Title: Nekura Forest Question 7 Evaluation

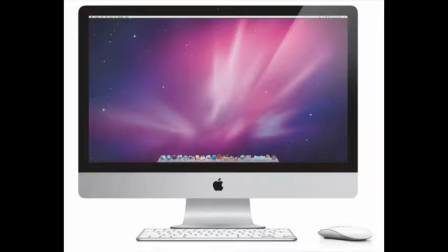7s
At the start of our coursework, we were not familiar with the mechanisms of the iMac, and so found it difficult to use Final Cut Pro.
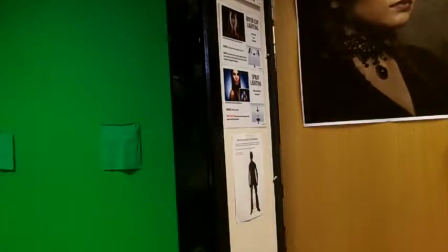15s
Due to this, we were only able to edit our preliminary tasks to a basic standard as we were familiarizing with it.
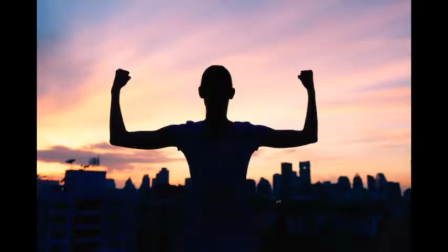23s
However, through the process,
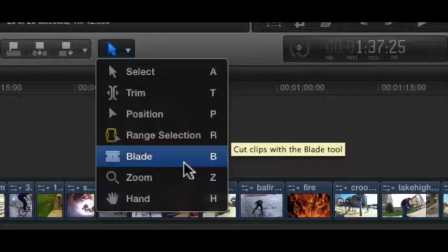25s
we have increased in confidence and have learnt how to use different features such as the blade tool and the slow and fast motion effects.
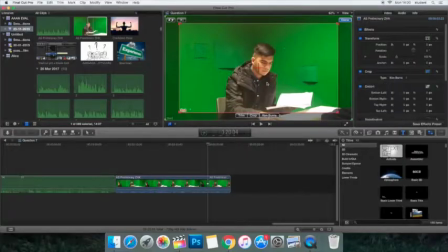33s
Our lack of experience in the preliminary task limited us to following our plan of zooming into one of the characters' faces. We have now mastered this effect by using the Ken Burns tool.
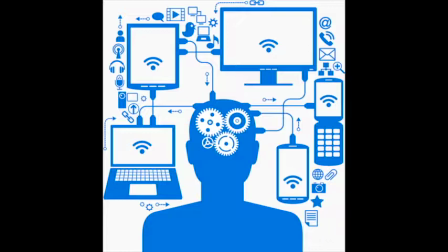45s
We also developed our sense of technology with the use of more complex cameras.
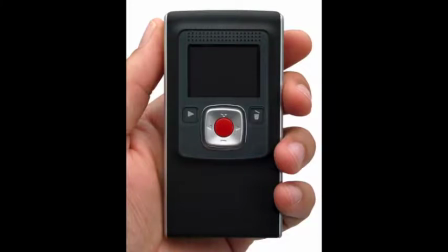50s
For the preliminary task, we used a flip cam. However, for our actual film opening, we used a Canon EOS,
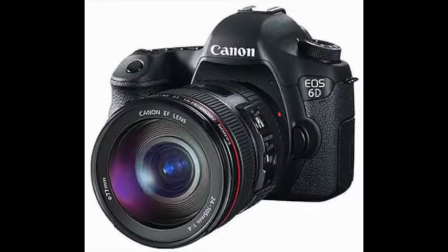58s
a more professional cinematography model with many different settings that we had to get used to over time.
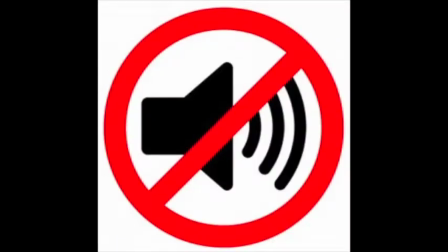65s
Furthermore, during our preliminary task, we did not include any type of sound across our footage. We initially thought choosing the right sounds would be an easy task, however we later came to realize that this is not the case.
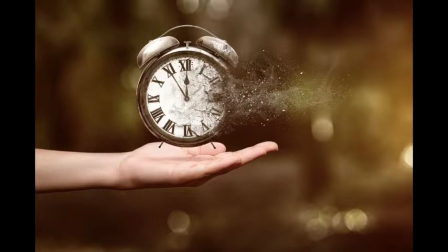78s
In fact, it was quite time consuming to skim over various sounds that would fit in our film,
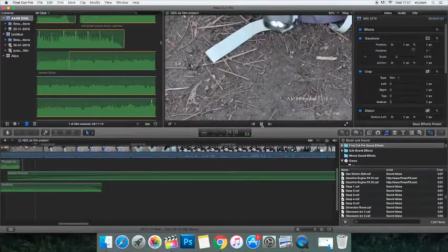84s
and we did not finish inserting suitable sounds until the last week.
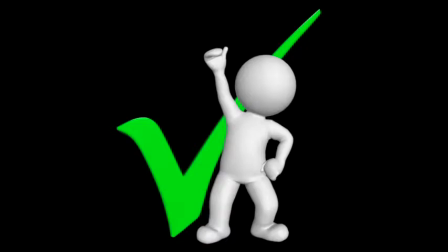89s
We also learnt the importance of choosing the right costumes to create the environment of our film.
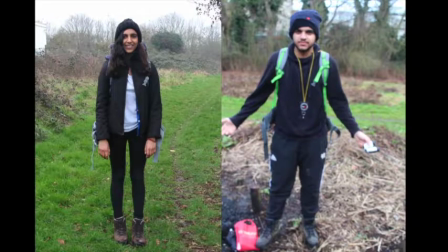95s
All 3 days we went out to film, our characters had to carry large camping bags on their backs to portray them as campers,
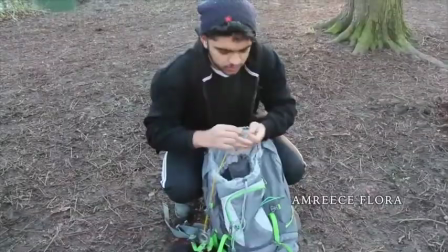103s
as well as wearing sturdy hiker boots. The characters also needed many other props, such as compasses and maps.
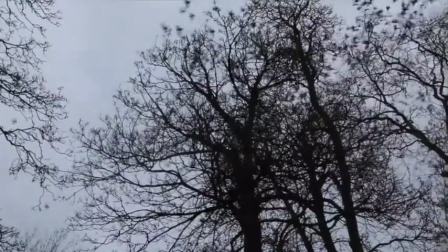111s
We also needed to incorporate a variety of different shots, such as an establishing shot and close-ups.
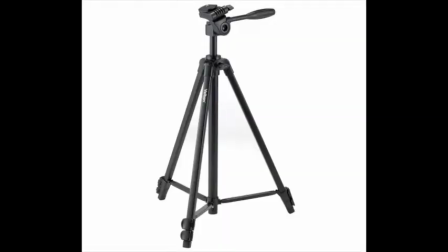119s
As we did not have a tripod, unlike in the preliminary task, we had to work on a steady hand while shooting.
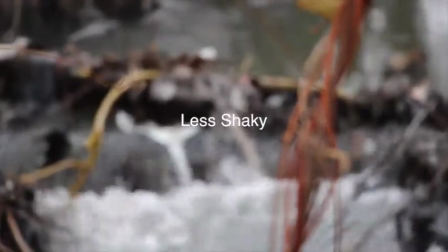126s
This required a lot of refilming. One thing we learnt from the preliminary task was the match-on action technique,
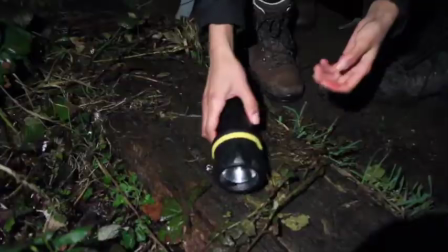133s
which helped us to create a flow within our film, for example when they were picking up the torch from the ground.
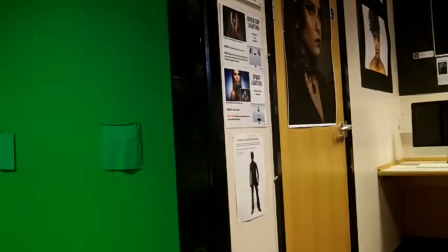140s
We also incorporated the 180-degree technique,
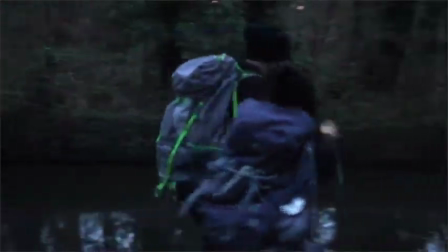144s
because the filming and editing process would have been overly time-consuming and could extend the time of our movie outwards.
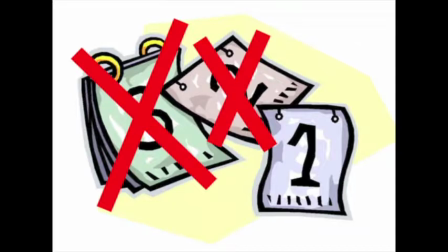153s
Before setting out to film, we had the intention and were under the assumption that everything would be done in one day.
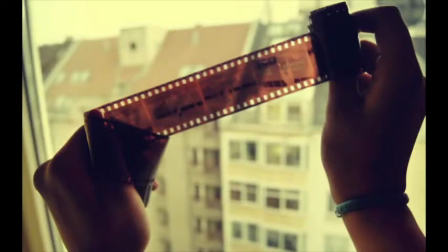160s
But when we sat down and looked at our footage, we realized how easy it was to make mistakes and without realizing them in the moment.
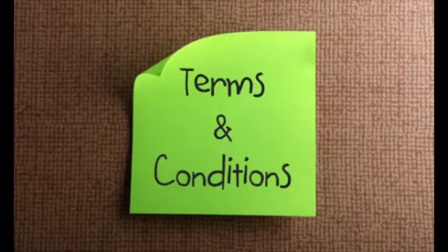169s
We therefore came to terms with the necessity of planning out different things for different days
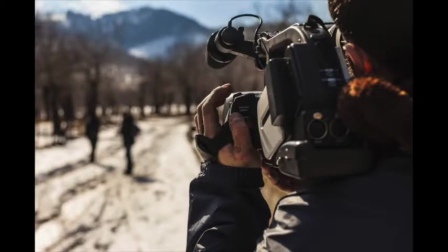175s
and reshooting to eliminate the chance of having unusable footage when it came to the editing process.
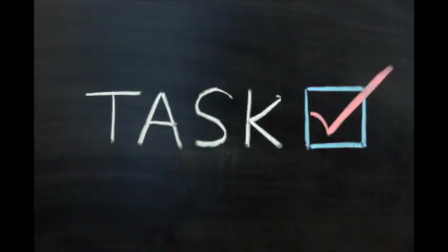183s
Overall, we believe that this task has enabled us to appreciate the behind the scenes of films more,
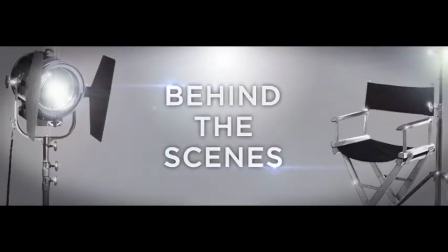188s
as the process is certainly more complex than we had ever thought.